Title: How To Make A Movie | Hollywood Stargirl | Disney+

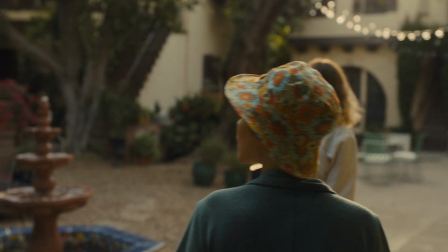[4:07]
To solve for this issue, I recommend just not shooting a ton of super tight shots.
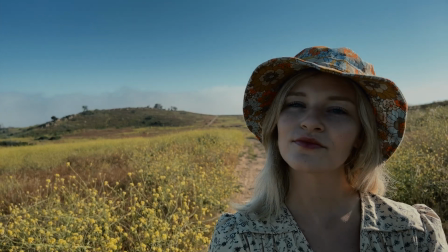[4:12]
But if your film calls for it and you do need that super tight shot, then I recommend using a third-party app so you can more fine-tune your focus.
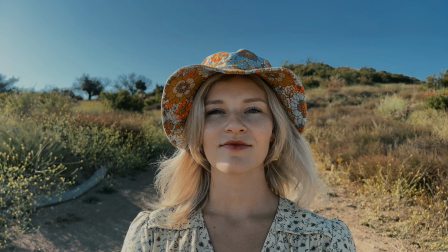[4:21]
The phones also struggle with overexposing.
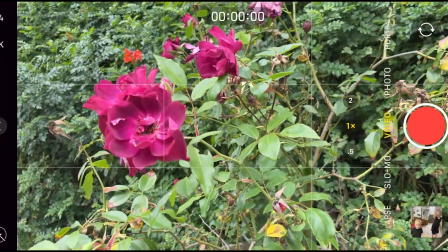[4:24]
Your phone is naturally going to want to brighten up the image, and I always find myself, whether I'm shooting in the native app or a third-party app, underexposing.
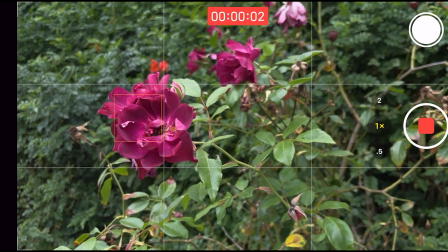[4:33]
Films are often dark, so you want to make sure that you are replicating what you see in Hollywood, which is making sure that your shot is not overexposed.
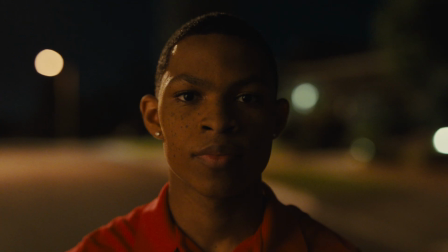[4:41]
It's just gonna look more cinematic. So you've heard me mention sequences thus far.
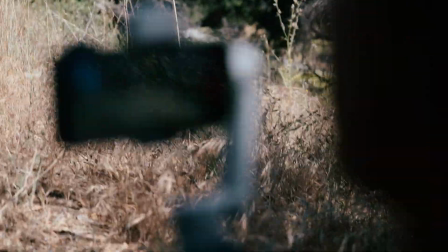[4:46]
And what a sequence is, is three to eight shots or even more that make up your scene.
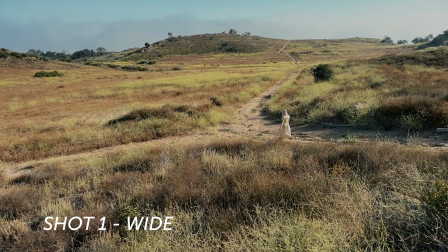[4:51]
It is the entire coverage of the scene you are shooting.
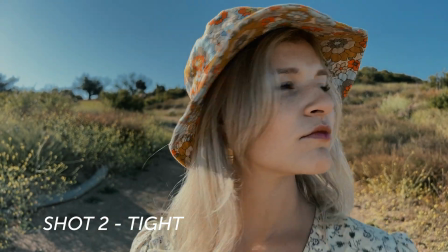[4:55]
Now, sequences need shot diversity, which typically means you're using different focal lengths and different compositional techniques.
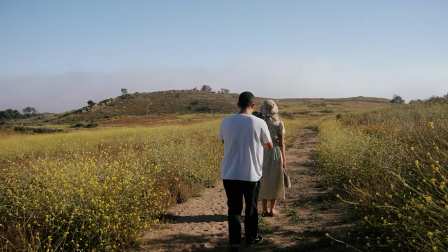[5:03]
The first place to start and easiest to comprehend is your wide, medium, and tight.
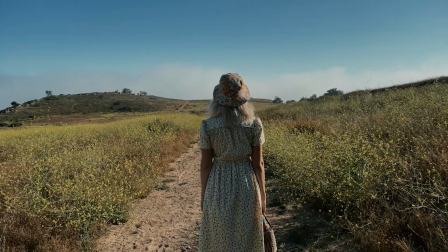[5:08]
Your wide is typically gonna have of the whole person in frame. The medium usually cuts them off at the waist and the tight is usually just their face or head.
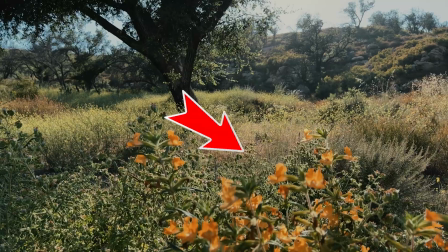[5:17]
Another framing technique here that I love to use is implementing foreground elements.
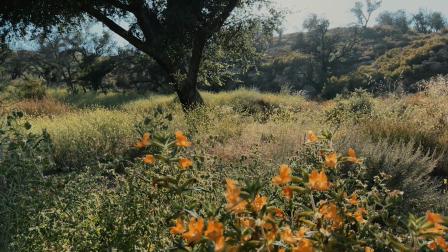[5:21]
Just makes the bottom of your frame more interesting and helps direct the viewer's eye to what you want them to focus at.
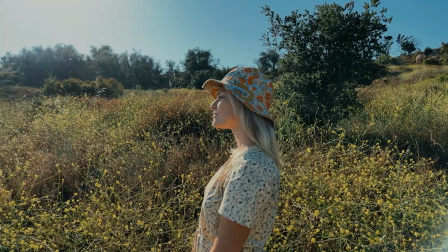[5:27]
When I'm shooting an individual walking or some sort of follow cam,
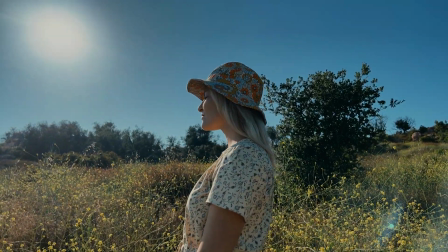[5:31]
I love doing a mid shot where I'm either shooting waist up to make the character feel powerful and important or shooting eye level.
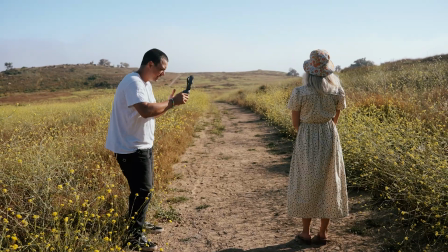[5:39]
Those are my two favorite shots. So there's waist level, and then here's waist level looking up.
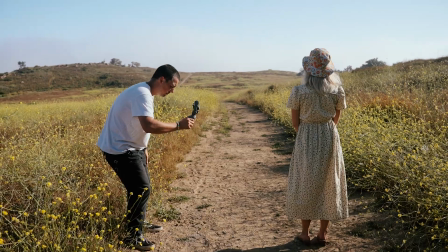[5:45]
Can I get you to walk?
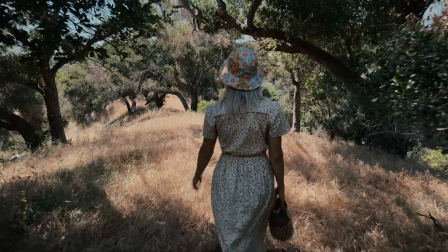[5:47]
But a good composition can only get you so far, because the next important thing is what is actually happening in your scene.
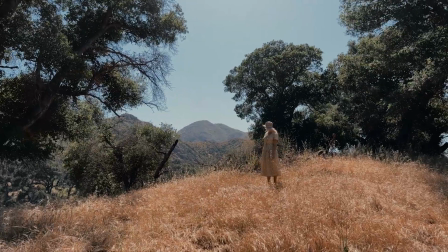[5:55]
What action is occurring, because you need something to happen. You need something to transpire.
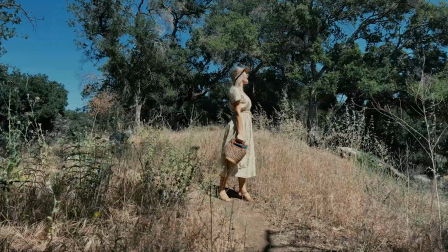[6:02]
Is your character walking, looking for something, laughing, crying, unsure of what to do? You get to decide.
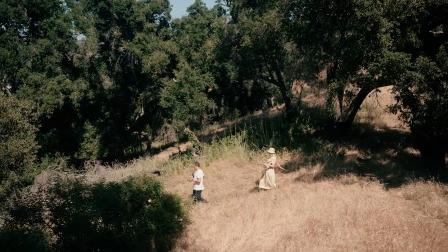[6:07]
The point here is they just aren't standing there. You need to give your character some direction.
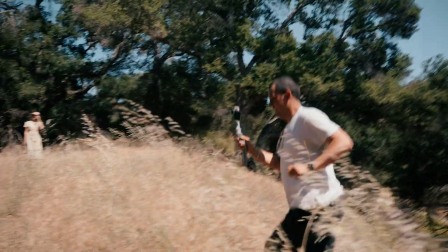[6:12]
Okay, cut. Now let's move in for a tight of her hand in the basket with her blanket.
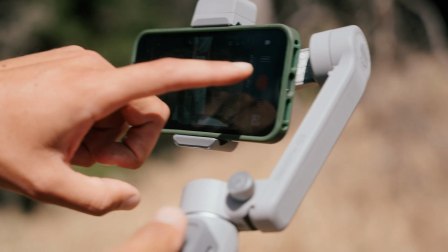[6:19]
Okay, ready and go.
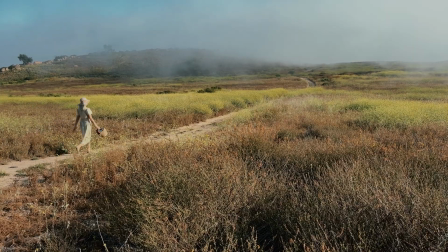[6:22]
And just as the light was starting to hit that golden hour period, look what we have here, a bunch of fog rolling in.
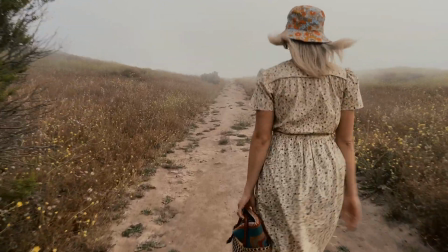[6:29]
And yes, the fog is actually beautiful, but it's a completely different vibe than we had set out to make.
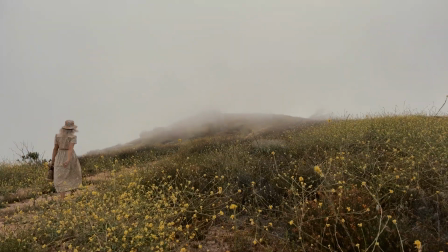[6:34]
The lesson here is that you can't change the weather, and you just got to roll with it. But notice here how the mood has completely changed.
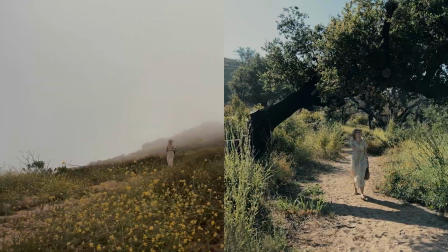[6:42]
That sunny, beautiful light in this beautiful field now looks completely different with the sun completely blocked out.
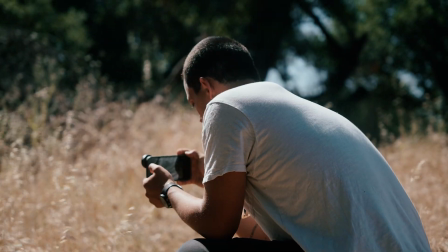[6:49]
When you're going to make your film, have a good idea of what mood you are going for.
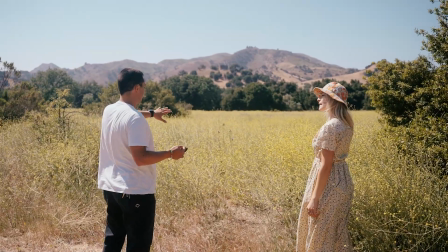[6:54]
The sun in bright, warm colors often just represents joy, while moody,
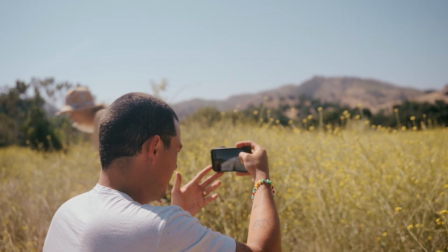[6:59]
overcast tones represent some sort of melancholy feeling.
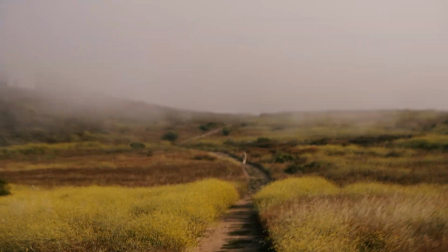[7:04]
So the action thus far has been mainly our main character, Natalie, walking around and looking for a place to picnic.
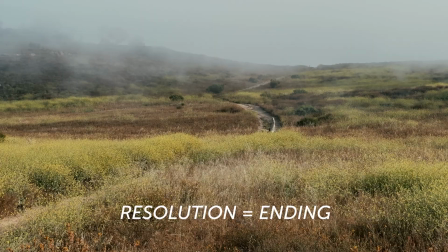[7:11]
Now, my whole idea for the resolution was that she finds this beautiful overlook of the ocean as the sun sets,
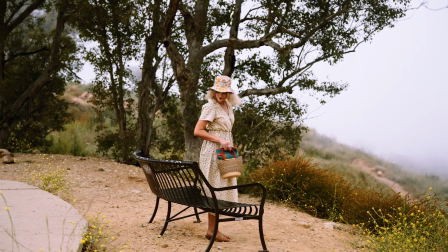[7:19]
and that's where she decides, yes, I'll picnic here. Now the fog completely changed that.
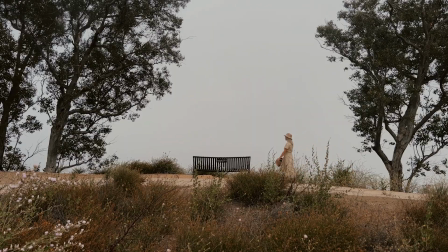[7:23]
Fortunately, we stumbled across this bench, which the bench to me signifies the resolution.
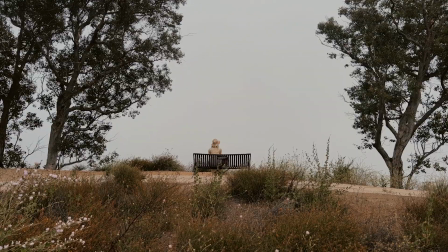[7:29]
She finally has found a place to sit and be comfortable. That's a wrap.
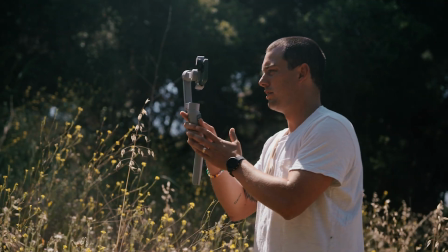[7:34]
Now, I know this was a lot of information, but go out, apply it, and practice.
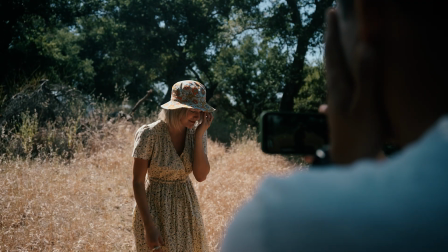[7:40]
The best advice I can give to aspiring filmmakers is that find people who are close to you,
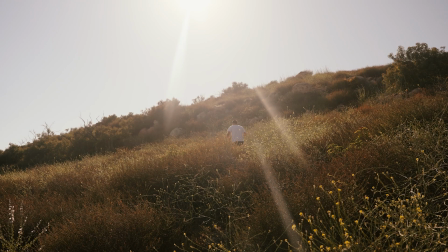[7:46]
your friends, your family, who are willing to go on these types of adventures and make stuff.
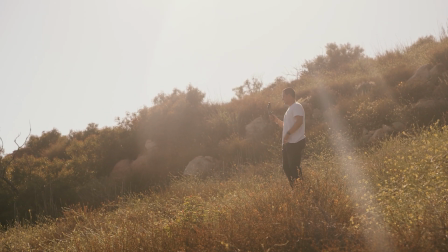[7:51]
It really takes a crew of people who are just willing to be a little bit adventurous.
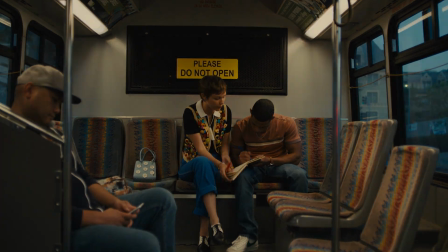[7:57]
The whole mantra of Hollywood Stargirl has just been to put yourself out there and a big part of filmmaking is doing just that.